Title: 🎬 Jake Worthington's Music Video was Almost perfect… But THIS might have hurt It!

What's going on, everybody? Tom Quiet here, live and amplified. I hope you all are having an absolutely amazing day. Welcome back to another music video critiques. Sorry for the semi-janky setup. I don't have my normal setup with me. I'm on the road currently out in Roswell, New Mexico, and woke up this morning and realized, oh shit, I didn't record a critiques for this week, so I'm working with what I got here. So we're gonna jump in. We've got a great music video for you. It's called "It Ain't the Whiskey" by Jake Worthington. I've watched a few of his music videos and had a chance to sit down and chat with him a couple of different times, and so I'm really excited to jump in and see these videos. I know from the few that I've seen, they kind of tend to be a little bit more throwback-ish in a 4:3 aspect ratio, which is technically standard definition and kind of a throwback to the early 90s and what those music videos would have looked like. So I'm excited to kind of jump in here and see what he's got. So let's do this.
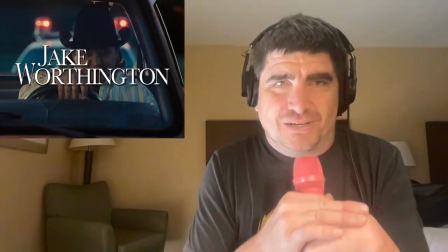(1:07)
Come on. Oh, there we go. All right. Jake Worthington.
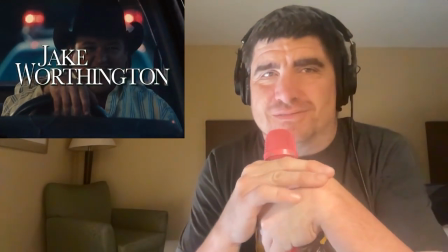(1:11)
Let's go.
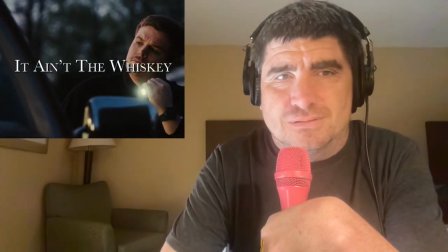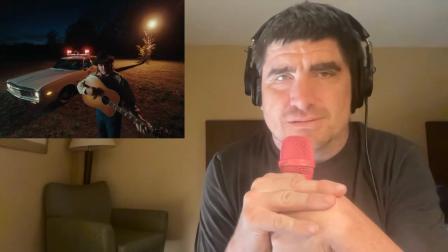(1:17)
All right.
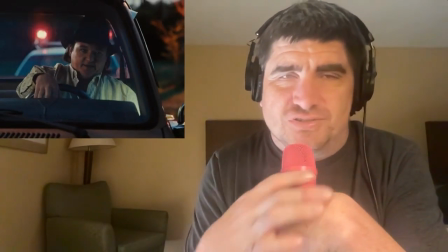(1:21)
So far, so good.
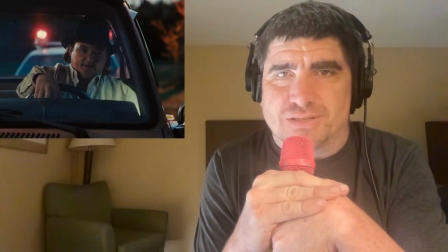(1:24)
Like I said, he does the 4:3 aspect ratio, which is kind of a throwback to the 90s, like a 90s country vibe or a 90s music video vibe in general.
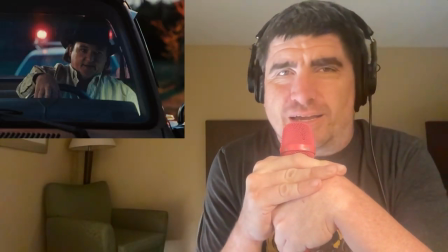(1:34)
Um, yeah, I kind of think it should be in
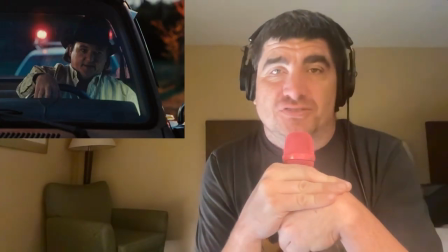(1:41)
widescreen format, even if he does still keep it in this 4:3 aspect ratio.
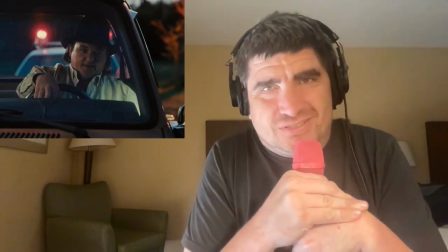(1:46)
There's still a way to do a widescreen format. Just like I feel like it's a cleaner look, but we'll see.
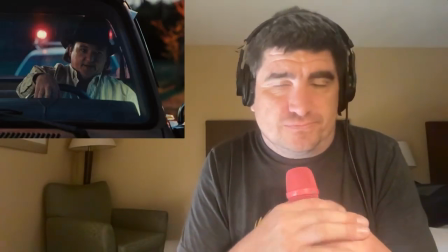(1:55)
So far so good. Looks, shot really well so far.
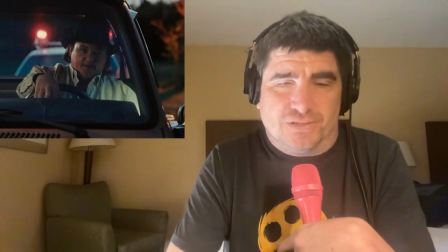(1:59)
So let's keep going.
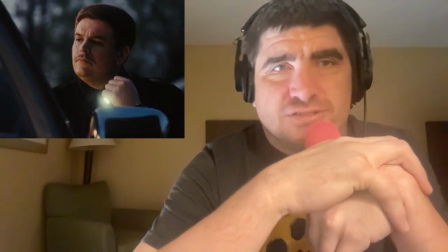(2:04)
That's a cool shot.
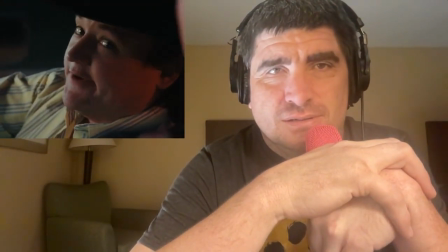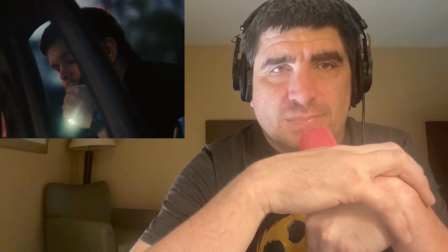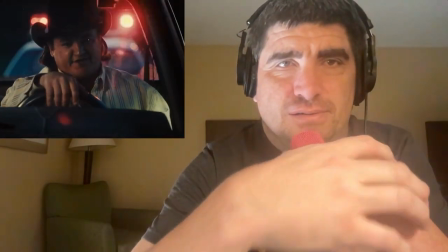(2:16)
Okay. All right.
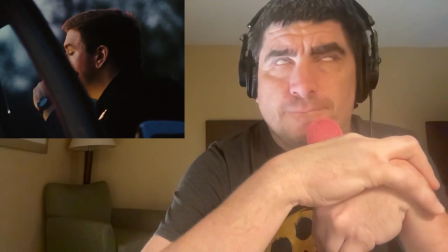(2:18)
So I know I've been kind of on this kick recently about like the formatting of music videos with
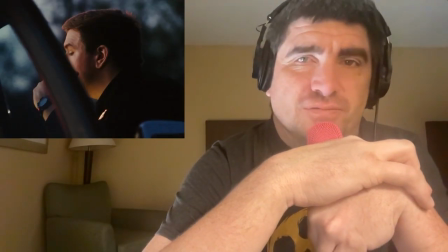(2:28)
are the musicians the main character of the story, and how do you go about doing that?
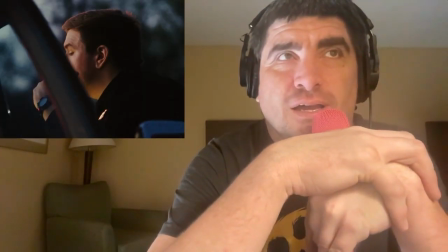(2:33)
So it's kind of interesting to see this one playing out the way it is, where but like where Jake is playing the main character,
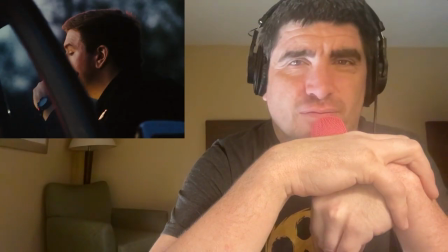(2:42)
but at the end of the day, I feel like it kind of works because this is more of a self-reflective music video.
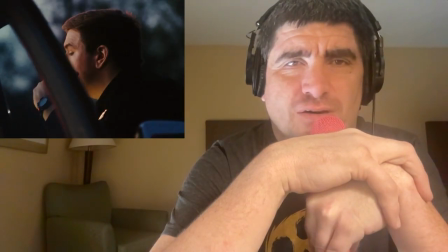(2:50)
So I'm kind of interested to see how this plays out. But I will say, just really quickly,
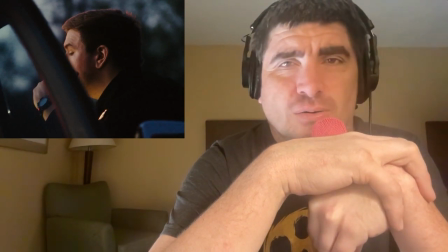(2:56)
it probably needs to get a couple of more variety of shots as far as like cutaways or like a performance shot or something, because if it kind of stays in this ballpark,
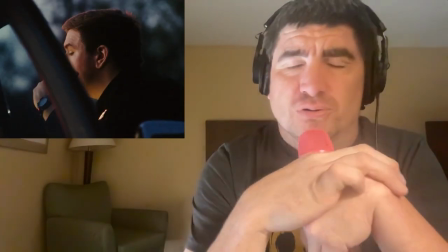(3:09)
it's going to get real repetitive real quick. So, but we'll see.
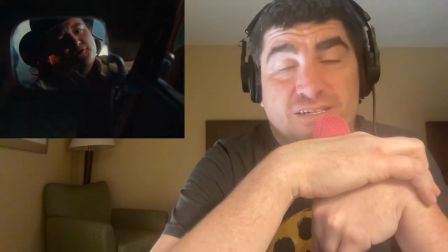(3:16)
But that is a cool shot.
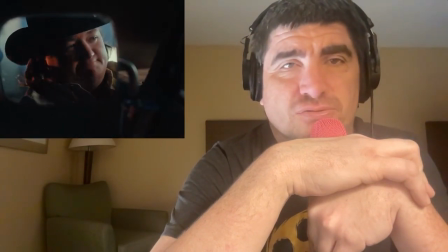(3:21)
Okay. See, that's a cool. That's kind of what I'm talking about.
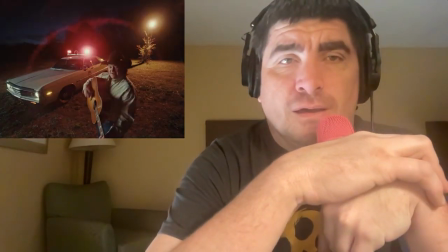(3:25)
This shot right here. Let's pause this. This shot right here. I want to see more of this.
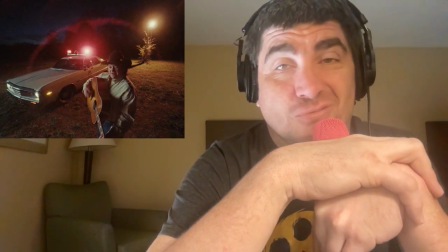(3:32)
And honestly, kind of something with the full band would be kind of cool.
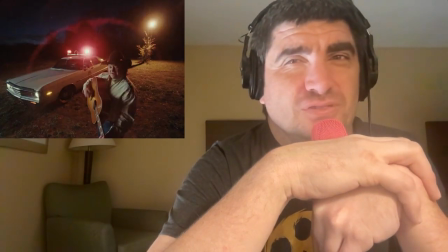(3:38)
But I also know, because it's a Jake Worthington music video, you maybe don't want to establish a full band in a music video.
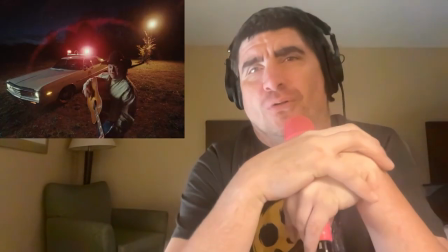(3:45)
But I don't know. That's still kind of a back and forth question, or like a thought process to kind of play with.
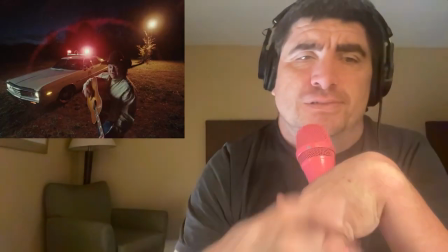(3:54)
So, all right, let's continue.
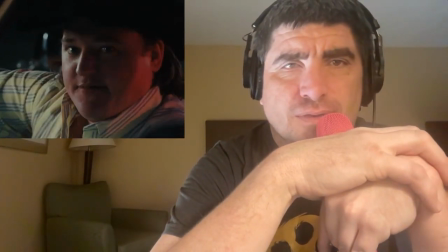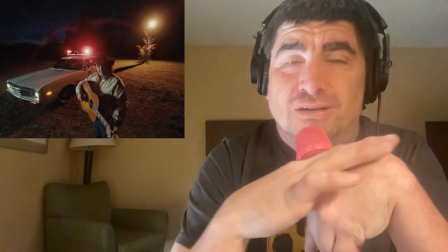(4:02)
Because that's the issue. That's the hard part about shooting in cars. Like, when you're shooting in cars like that, there's only so many shots you can get.